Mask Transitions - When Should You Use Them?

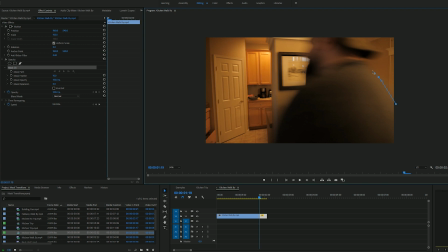Now go ahead and click, and if you click and pull out, you're actually going to get these handles, which allows you to draw kind of curvy shapes.
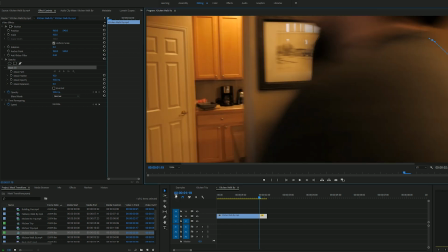Practice that a little bit, and we'll zoom in to kind of get a little bit of a better idea of the shape we want to create,
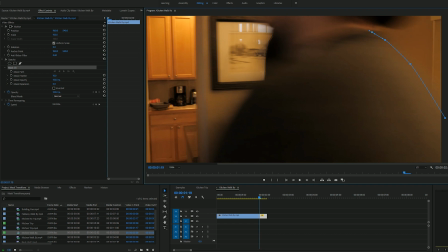and just click around until you have your shape.
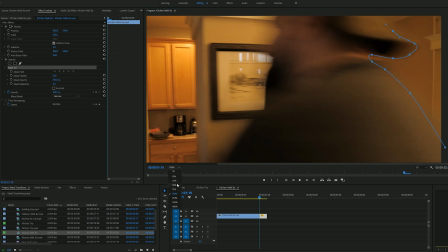And make sure you zoom out enough so that you can actually click outside of the shot.
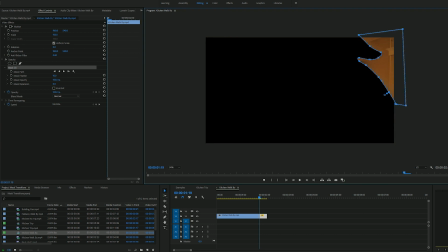That's going to be really helpful in creating your shape. So as you can see here, if we click out, that is the shape we have. We don't want it to be masking in the layer, we want it to be masking out, so go ahead and click on inverted, and you're going to see that right there.
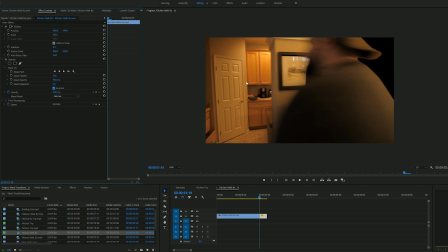It's too hard of an edge though, when we really do want to simulate motion blur, so let's up the feather. We can up it to something like 50. And I think that motion blur looks pretty good, and you can even notice that we can do some tweaks now. you want to click back into mask path, and then we can kind of go into the shape a little bit, just so that we can accommodate the feather a little bit better. If
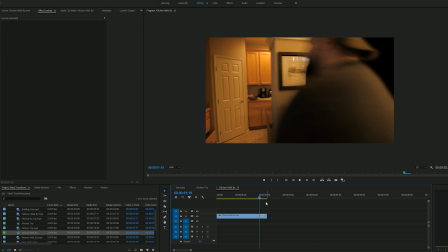Go ahead and click out, and you're going to see that looks pretty good. Now we're going to want to go in and we're going to want to click the stopwatch for mask path. This is going to allow us to animate the mask path across the different frames as he's walking across the shot.
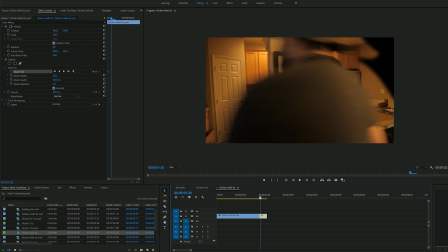And now with the clip selected, we're going to move ahead one frame by hitting the right arrow. If you don't see your mask path, go ahead and click on mask feather, then back into mask path. That should probably work. And all we're going to do is we're going to drag our point so that it now accommodates the new shape that we have.
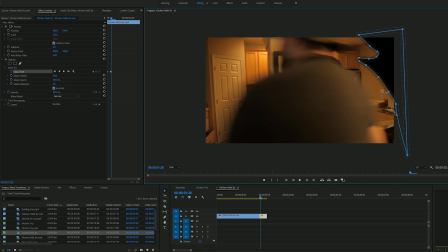If you click on a point and you're just clicking on the mask handles, go ahead and click away from the path. That should get rid of the handles so that you can just drag the keyframe point. And if you need to add a new point, you can do that just by clicking anywhere along the path, and then you've got a new point that you can use from here on out.
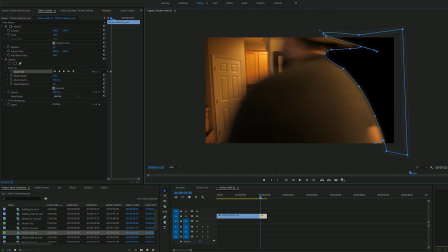It doesn't have to be perfect because we have the mask feather, but just make sure as you're moving the points that it gets into the character enough so that you're not showing too much of the background. Go ahead and make any adjustments, and you can click out to take a look to see what it looks like.
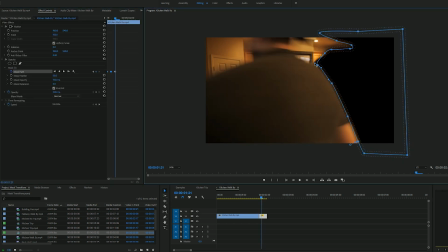If that looks good, you're just going to be repeating this process through the next few frames until he is out of the shot.
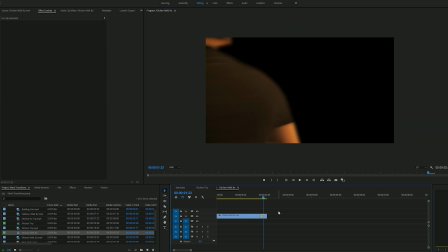Alright, we have our mask transition, but now we need to add in the second shot where he's walking by the camera in just the same way,
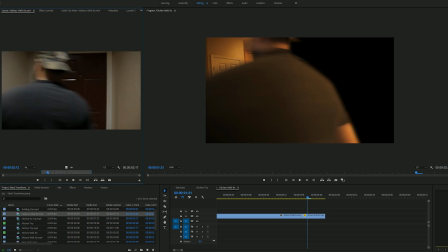but it's out in the hallway, a different location. So let's bring that in, and all we have to do now is match this up so it looks like it's in the same place. So what I'm going to use is the edge of his arm, see if we can match those two areas up.
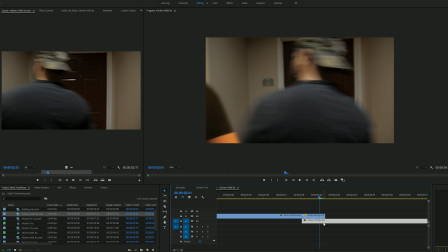So we're just going to drag this bottom layer over a few frames until it looks about right.
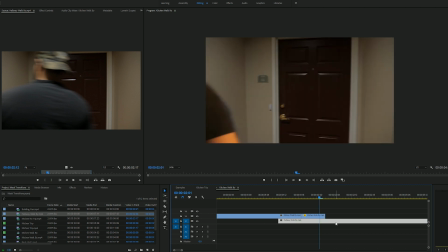Move it over just a little bit more, and you know, that looks pretty good.
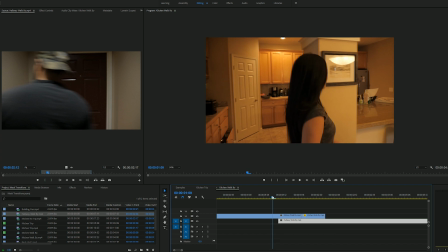We'll take a little look. And that looks like a pretty seamless little movement through.
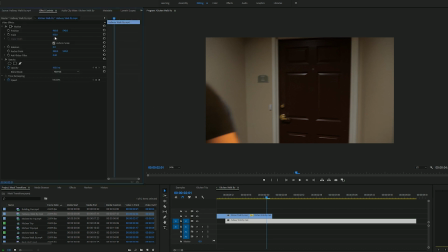One thing we can do is if we want to even scale it up a little bit so that it looks like it has a similar kind of scale to the arm, we can do that.
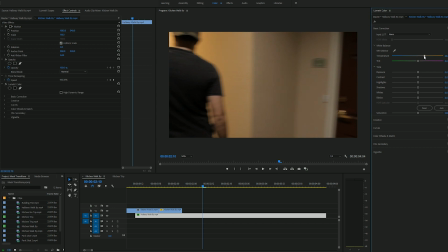We can also color it to have a similar temperature if we want it to really be seamless to the eye.
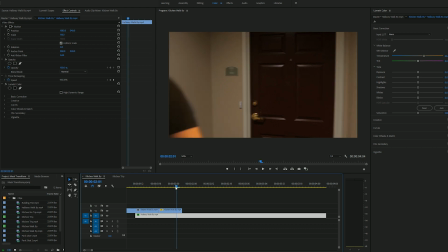It's really up to you at this point because the mask transition is done, and from here it's just a matter of styling each clip. Alright guys, that's it. Thank you so much for watching. Real quick, I just want to say a huge thank you to Suleiman Faye for being my latest Patreon supporter. I definitely can't do it without you guys. If you like the videos, hit subscribe, and I'll see you in the next video. Alright, peace.